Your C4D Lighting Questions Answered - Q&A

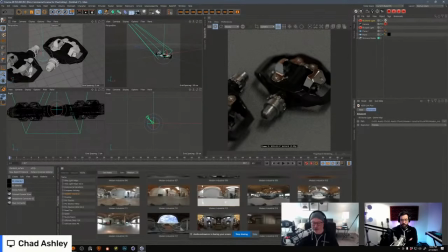4927s
All right, now let's play around with what dome light we want to use, right? What mood do you want, Nick? What are you thinking? Oh, goodness. I mean, I'm thinking we got some pedals here. Maybe we're outdoors for this one.
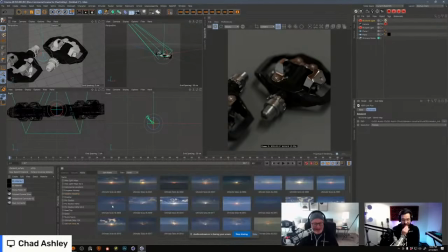4939s
You know, outdoors. Okay. Okay. Well, I usually like indoor lighting more, but it tends to be a little bit more interesting for sure.
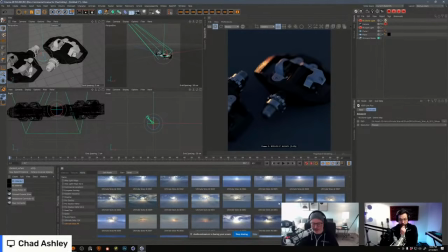4948s
We've got a ton of sky HDRIs that are great, but the thing about sky HDRIs and when there's nothing else in the HDRI is that our metal can kind of look flat, right? Our metal doesn't look very interesting because metal is only gonna, you know, it's reflecting.
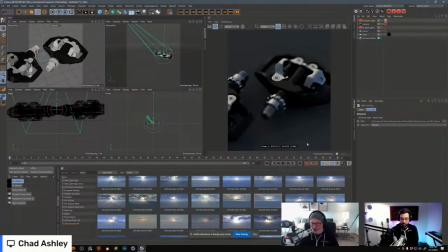4967s
And if the only thing that it has to reflect is clouds, then that's probably not a good choice for us.
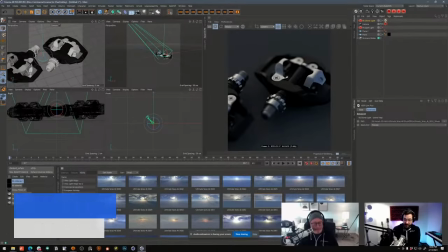4972s
So let's see what else. Franco's got the answer. Warehouse. Oh, yeah. Warehouse?
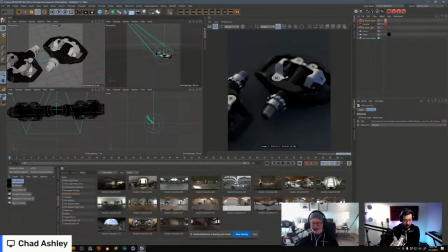4977s
Yeah. All right. Modern industrial, we've got some warehouses. Let's take a look. This is one of my favorites. This one also is pretty great. And I think I'm going to veto the warehouse idea.
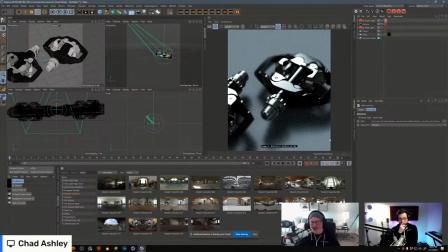4990s
Oh, wait, no, I just landed on the one I like right here. All right, so I'm just going to tweak this just a little bit, though, because I don't like that highlight being so bright. Ooh, okay. That's got a good gradient to it. It's not bad. Again, it's blown out right here. We'd probably want to fix that, but it's not bad. It gets us some of the way there.
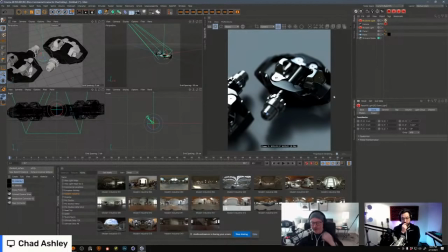5010s
And then we might add a few area lights to kick this shape off a little bit more because right now it's kind of just like sitting in the dark. But yeah, this isn't bad. So you want to find light sources that make it interesting. And you can usually tell what's interesting just by looking at it.
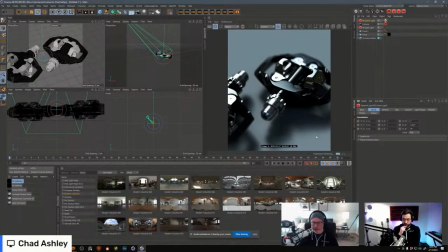5026s
But if you're looking for a rule of thumb, it's usually backlit things look beautiful. Things that have the light raking across them in an interesting way look beautiful. Rarely does something very even and straight on look beautiful.
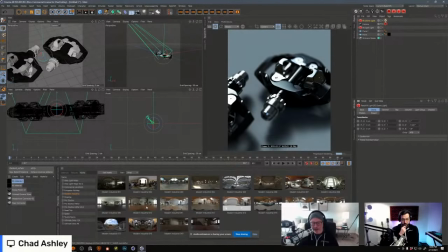5040s
So this warehouse is a good option, but I would honestly kind of go with one of these more like office ones.
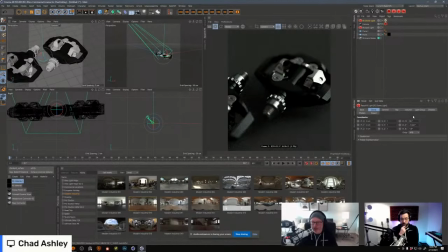5047s
And then I'm going to rotate this guy. Can we get that sun in there in the right spot? Something like that's not too bad. And then I think what I would probably do is, you know, maybe add another area light or
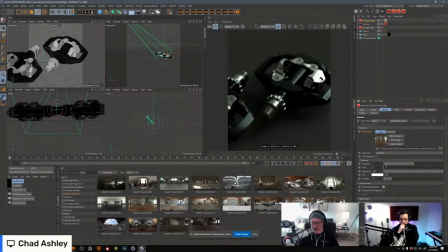5065s
maybe even another HDRI, but I think I'm going to look for the perfect one. And actually, you know, one of my favorite sets of ours is one that you shot, Nick, Road Trip.
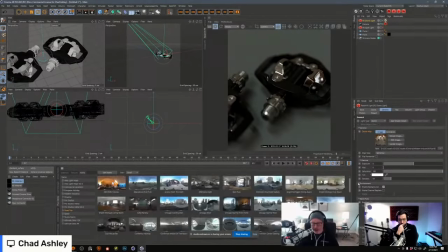5081s
So Road Trip is just a ton of mixed environments that are filled with like
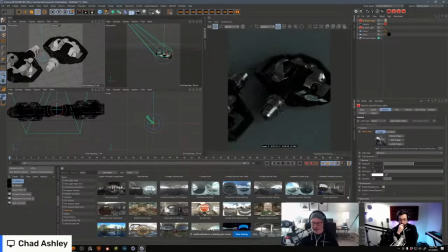5089s
windows and incandescent lights. And a lot of times I'll click around in here until I find like a base of what I want.
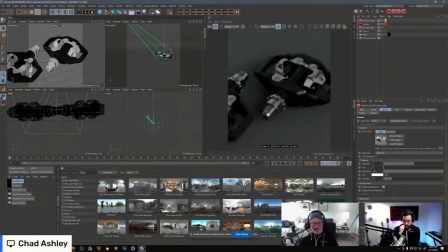5097s
There's one in here that I'm looking for in particular. I think it might be this guy. Or maybe it was, I forget which one it is.
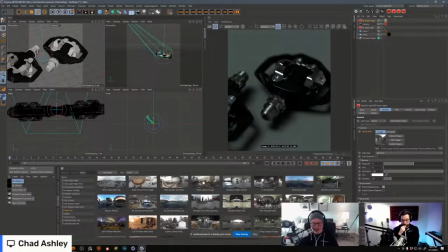5102s
It might be this one. Even this is kind of interesting in a weird way. But yeah, I think I would probably go with something like this.
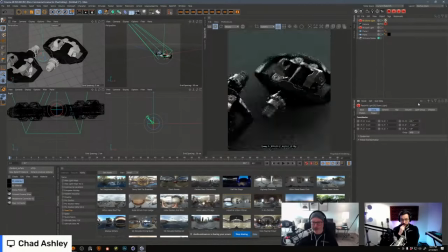5109s
And then I would rotate it until I found the angle that I want, like that, and might bring up the intensity a little bit.
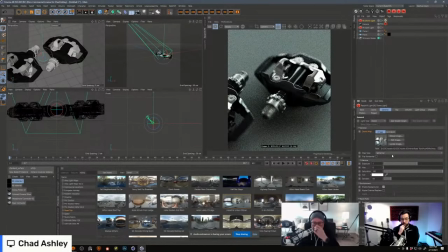5118s
Exposure comes up. Ooh.
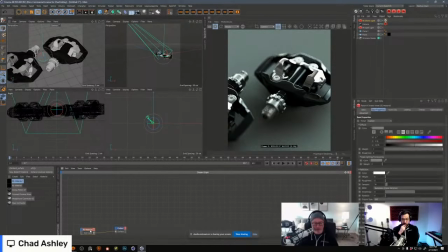5120s
I'm also going to change my my ground material to be something a little bit whiter.
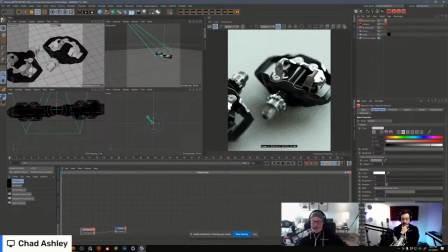5128s
Now we're getting somewhere. So yeah, it's just experimentation, you know, experimentation. Sometimes I use HDRI Link just to kind of experiment to find a mood that I might not even be sure I want. And then once I find it, I build off of that. That's awesome.
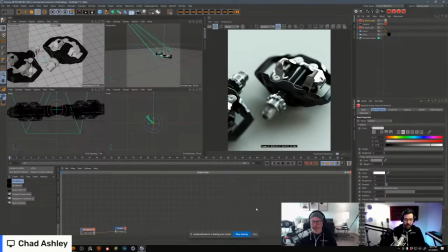5146s
Well, I already have like ideas for three more shows right now, just by watching this. Some, even just some like floor, how you set up nice looking floor wood type things like that. We had somebody mention aces in the, comments as well.
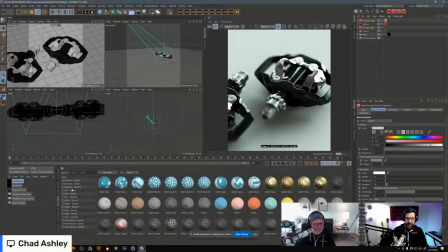5163s
We're going to talk about the post process / LUTs / all of that stuff. I think that's a good idea for a show down the road. We got cameras on the books. Thank you guys for saying yes to the camera show as well.